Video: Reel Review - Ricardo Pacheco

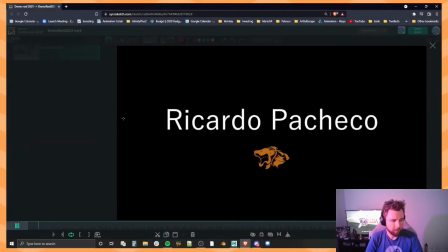0:01 Alright, let's dig into this demo reel and see what we can see. Oh, I'll also do this.
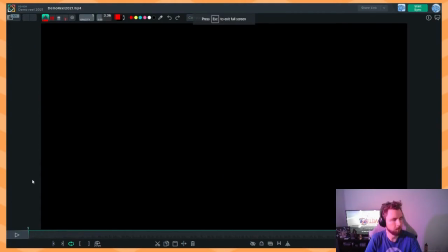0:08 There we go. It's a little nicer.
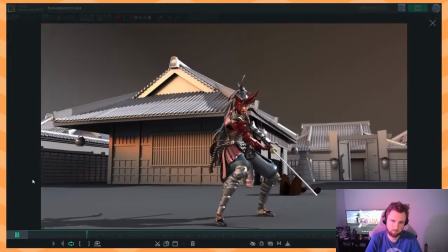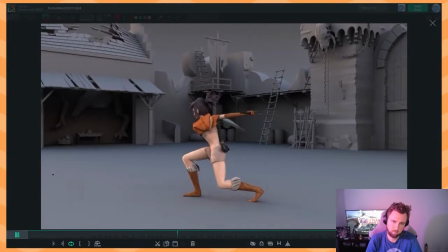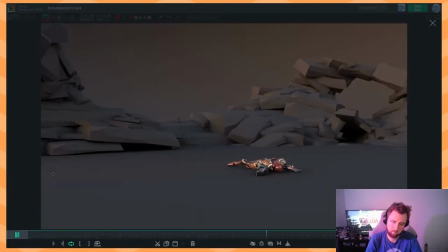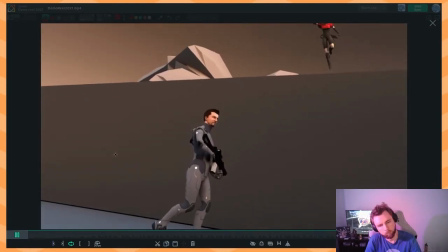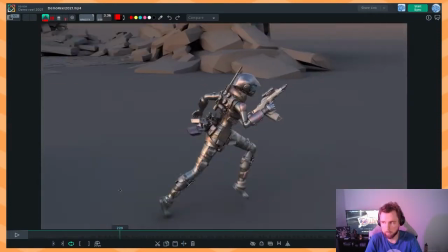0:40 Cool. Very nice. It's good to see the IAnimate game stuff churning out some pretty good stuff here, and the cool rigs and everything like that that you've got here.
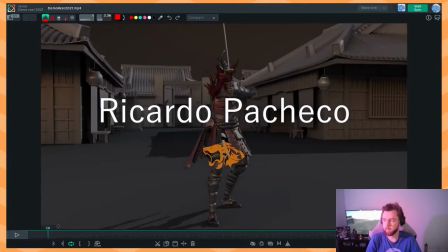0:48 But let's just go through it one by one. I think that might be the best way to do this. So yeah, if we just start from here.
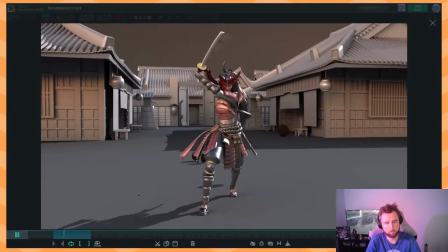0:57 just to isolate this shot so i don't have to keep doing it all right so first of all
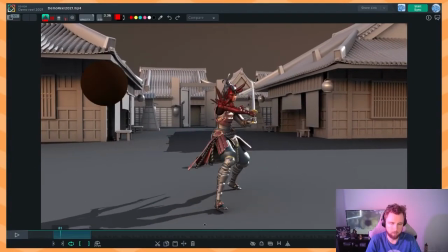1:05 i like what you've done here with like the nice simple lighting you've got some some nice like plain shadows very like simple environment just looks like some stocky assets that have that you've downloaded or found on like the ianimate store or whatever um so i like i like the way you set it up and i also really like the way that we're like transitioning
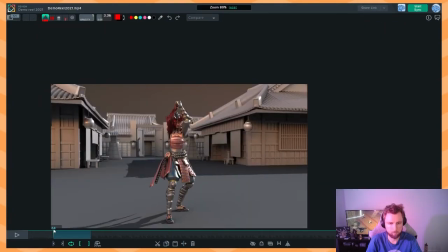1:25 from the name into the reel like i quite like that as well oops um one thing i would say actually before we even
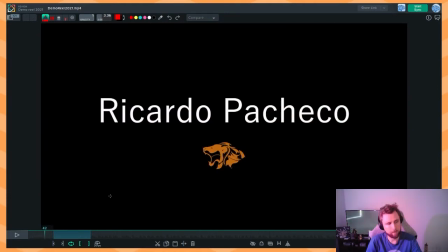1:32 get started on the reel is it would be nice to have uh your email here you know rp at gmail whatever it is just so people can find you i'm not sure if you show you show it at the end but you know it's always good because like what what happens a lot
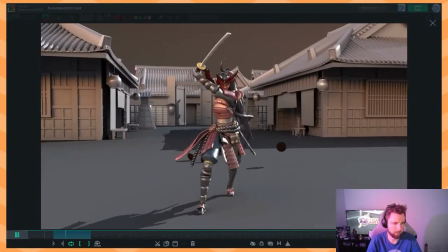1:51 of the time is like people will play through these reels and then they'll just have set all the videos to loop and it's really nice if at the
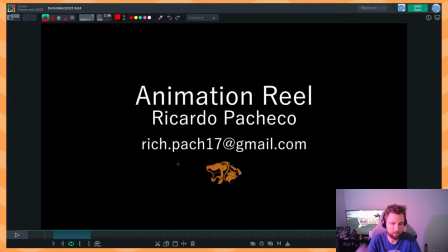1:57 start and at the end you have you they don't have to go searching for this info just tiny little things like that can really help
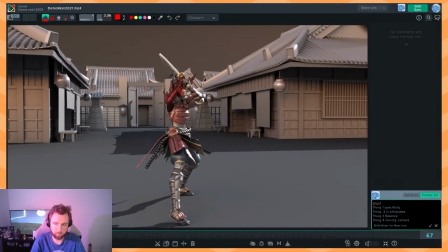2:03 your chances um so yeah let's just start at the top of the list so specificity i like that
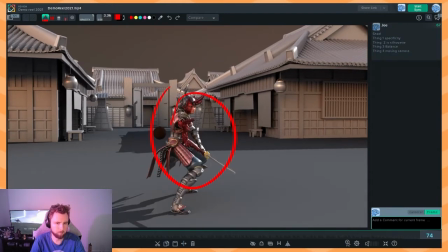2:09 we've got you know a character that sort of looks you know samurai-ish with the samurai sword and we've got some new japanese
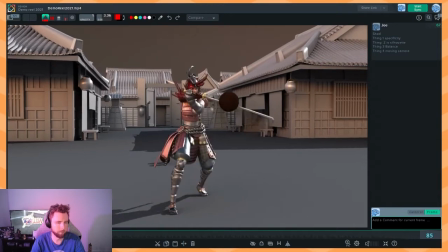2:15 asian inspired architecture back here but other than that it doesn't really like doesn't make sense as to why she's cutting these brown spheres
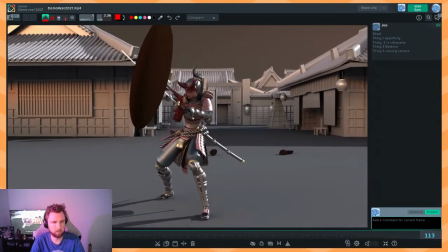2:22 you know like are they coconuts and then then like the mother of all coconuts shows up it just doesn't like make it doesn't make sense doesn't read as uh as something that this person would be doing in training you know like if these were like straw dummies or something like that and she's like cutting cutting through them
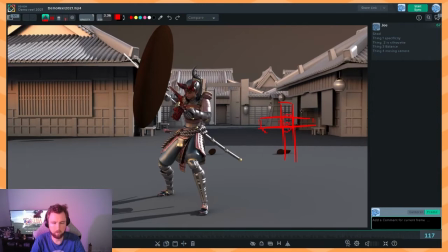2:40 you've got like a little target painted on the front or they're uh um even if it's just like the i don't know if ianimate has one of these but it's like a rubber dummy that's got like a head at the top like this and it's got a little base you
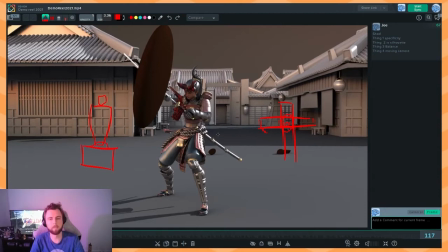2:57 know and then when she slices through them they react a little bit that that would be okay too but just the fact that the spheres feel very placeholder and it's the first shot in your reel and so like if there's anything that's going to be placeholder in your first shot in your reel i feel like it's already kind of like not ringing alarm bells but it's already a little bit of a red flag it's like the first
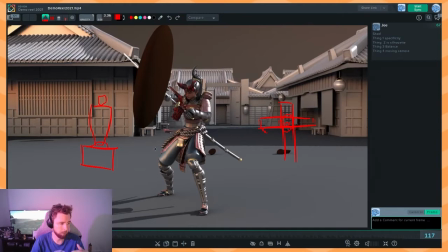3:17 shot in your reel is the one that you want to have spent the most time on is the most impressive the one that people are going to be seeing first if there's placeholder assets in there it really just shows that it shows to the person watching it that this person is willing to show something final without final things in it um
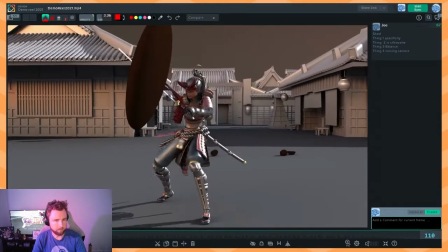3:34 just like why are we here is this kind of the first question i'm guessing that it's training training is kind of the idea of this but we need more information we need to see either some training dummies or some explanation as to why these fears are coming you know like is there a cannon shooting her there's questions that need to be answered and that's what i mean by specificity
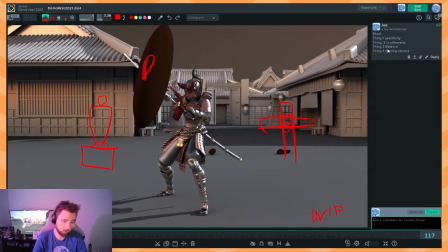3:54 so answering questions about the purpose of the shot um thing number two being silhouette so